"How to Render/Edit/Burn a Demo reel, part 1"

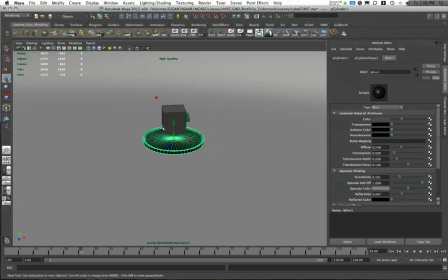4:09 That's all it is. The cylinder has a blin, which I've made kind of glossy and reflective.
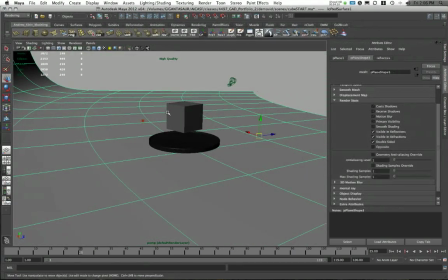4:15 Low diffuse, just so it feels like kind of a shiny base, is all. And that's kind of my model setup overall.
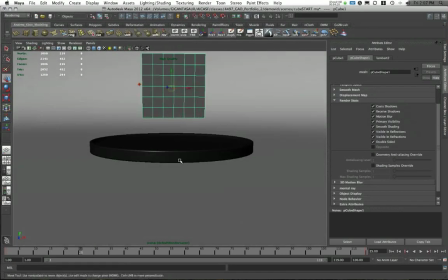4:24 I've placed the cube on the base. In this case, I have it hovering, but if you have a character or something or props, you might want them resting on the base.
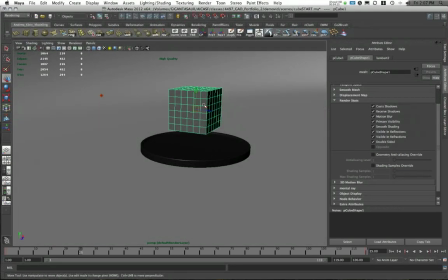4:32 If you've got certain assets you're trying to highlight, sometimes it's cool to put them slightly off the base.
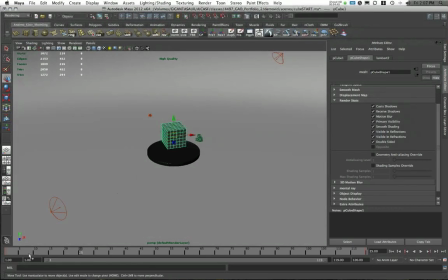4:37 It all depends on the style that you want to show. I've also got this thing set up already rotating.
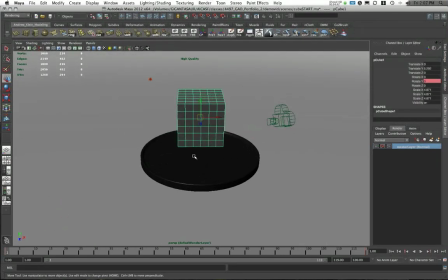4:43 Now, it's going to have to rotate 360 degrees, and to do this, I've set a keyframe on the rotate Y at frame 1,
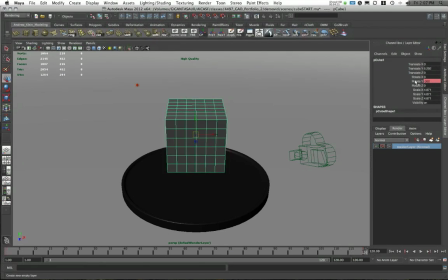4:51 and I've gone to frame 120 and set another keyframe on the rotate Y at a value of negative 360 degrees. Negative 360, so it spins clockwise. What I usually recommend is that if you're making a reel, have some of your models rotate clockwise and then other models rotate counterclockwise.
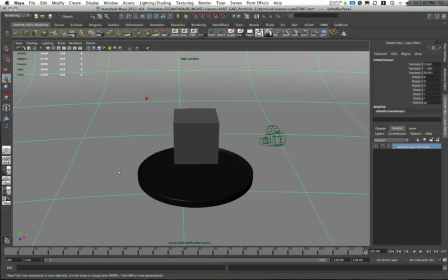5:10 I think things get kind of boring if your models consistently rotate clockwise or consistently counterclockwise, so it could be advantageous to kind of mix that up a bit.
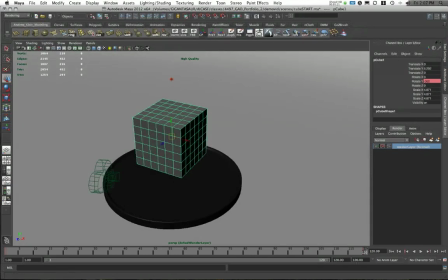5:19 Now, you'll notice I did set this key at frame 120.
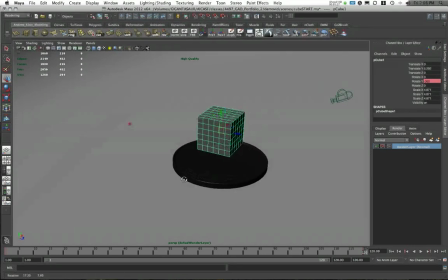5:23 I think that 120 frames is a really good pace so that you don't bore your viewer, that things spin fast enough.
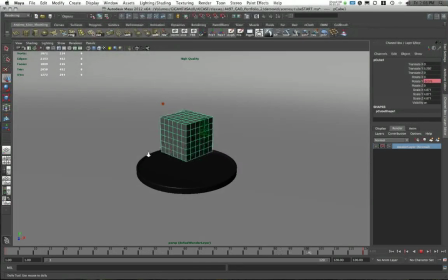5:32 You can, you know, again, not get bored by waiting for them to rotate all the way around, but also that, you know, it's not too fast so that you can't see all the detail. So, again, this is 120 frames rotation, and I could see anywhere between 110 frames and maybe 150 frames,
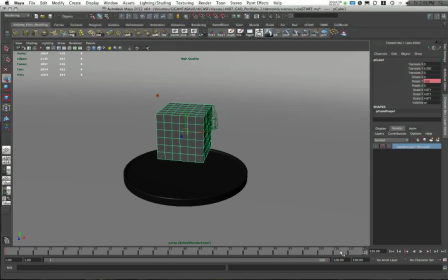5:49 depending on what you need, but, you know, I've kind of consistently used 120 frames. You'll notice, though, that I did kind of clamp my timeline to only 119 frames, and that's because frame 120 is the exact same as frame 1.
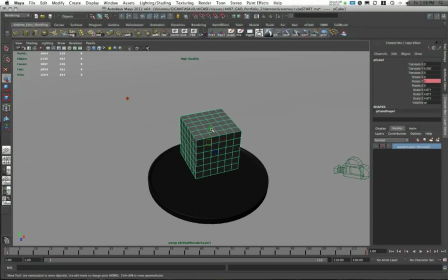6:02 So instead of re-rendering that frame and making it kind of like stagger every time it gets to that point, I just kind of render out these 119 frames.
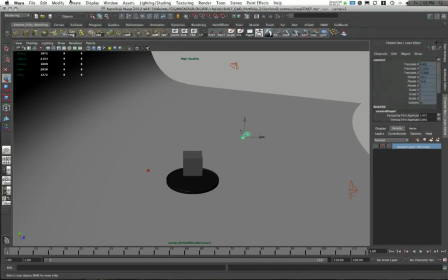6:11 So that's my basic setup here. I've created a camera, which can be found under Create Cameras Camera, and I have gone ahead and placed that camera by going into it, Panels Perspective Camera 1.
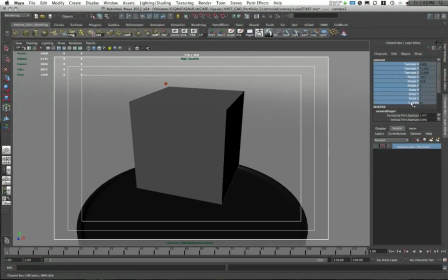6:23 Once I've placed it, I actually selected all my channels in the channel box, right-clicked, and chose Lock Selection. That way, no matter how hard I try, I can't move my camera and accidentally sort of get it off course.
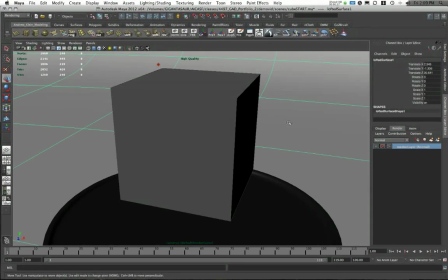6:35 Now, I have turned on a couple of things here in my camera so I can know exactly where I'm filming to.
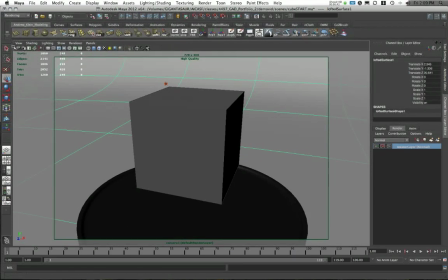6:40 First, I've turned on the resolution gate, which in the viewport status bar is a little blue ball. Here, you can see an outline showing you where you're rendering to. And notice that I've cropped the base. You don't really need to show the whole base. Just frame right on your model. That's all you really need to see. That's all employers would want to see if they're trying to take a look at your
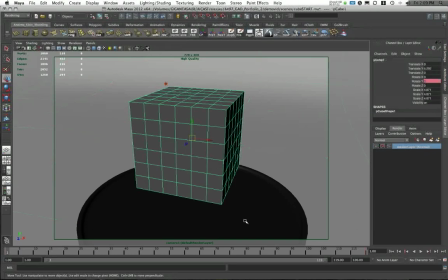6:58 work. Don't show the base. You didn't spend as much time modeling the base. In this case, maybe I spent more time modeling the base, but that is not an important point. Moving on. I've also turned on my action safe window, and anything inside this little guideline is safe for there to be action. And I've also turned on the T, which is my title safe.
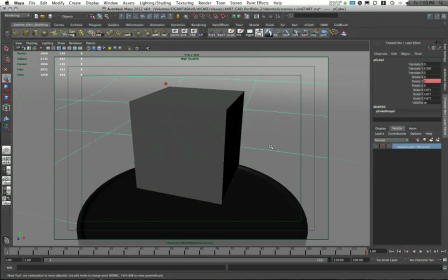7:17 Anything inside this window is safe to kind of place text. So what happens on traditional TVs is that the edge of the frame is sometimes cropped a little bit, not so the case on more of the modern flat screen TVs, but you never know who's watching this,
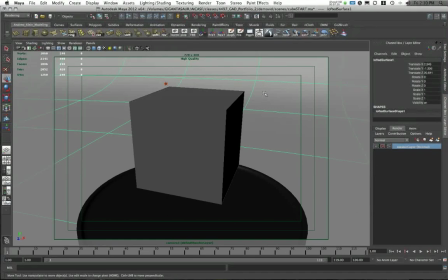7:32 so you want to make sure they have everything inside those action and title safe boundaries. Here my cube is placed square in the center. That is a horrible pun, I'm sorry, but enjoy. I'm going to go back to my perspective view.
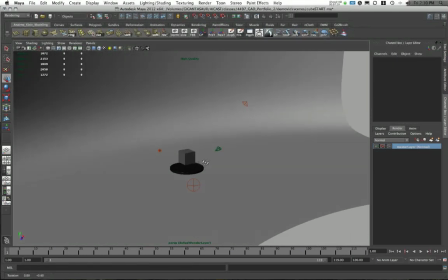7:48 And, you know, sort of here's what I've got. Now, as I said earlier, my lights are kind of dim,
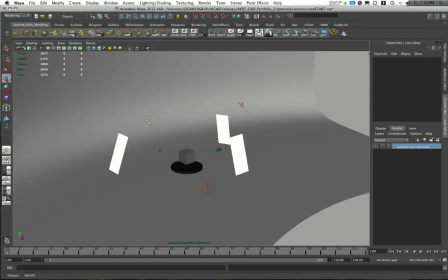7:53 and the reason for this is because most of my illumination is coming from Final Gather contribution.
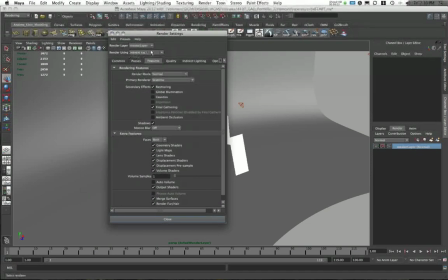8:00 If I go into Mental Ray, which I'm rendering with, under Features, I have turned on Final Gather, and this is causing extra bounce light contribution.
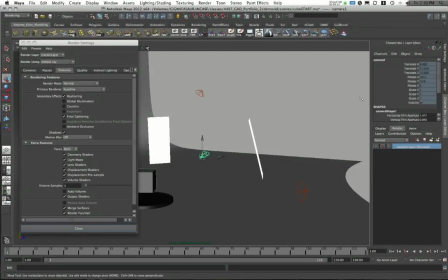8:10 What it's actually doing is it's taking the environment color of the camera that I'm rendering from and blending that into the scene.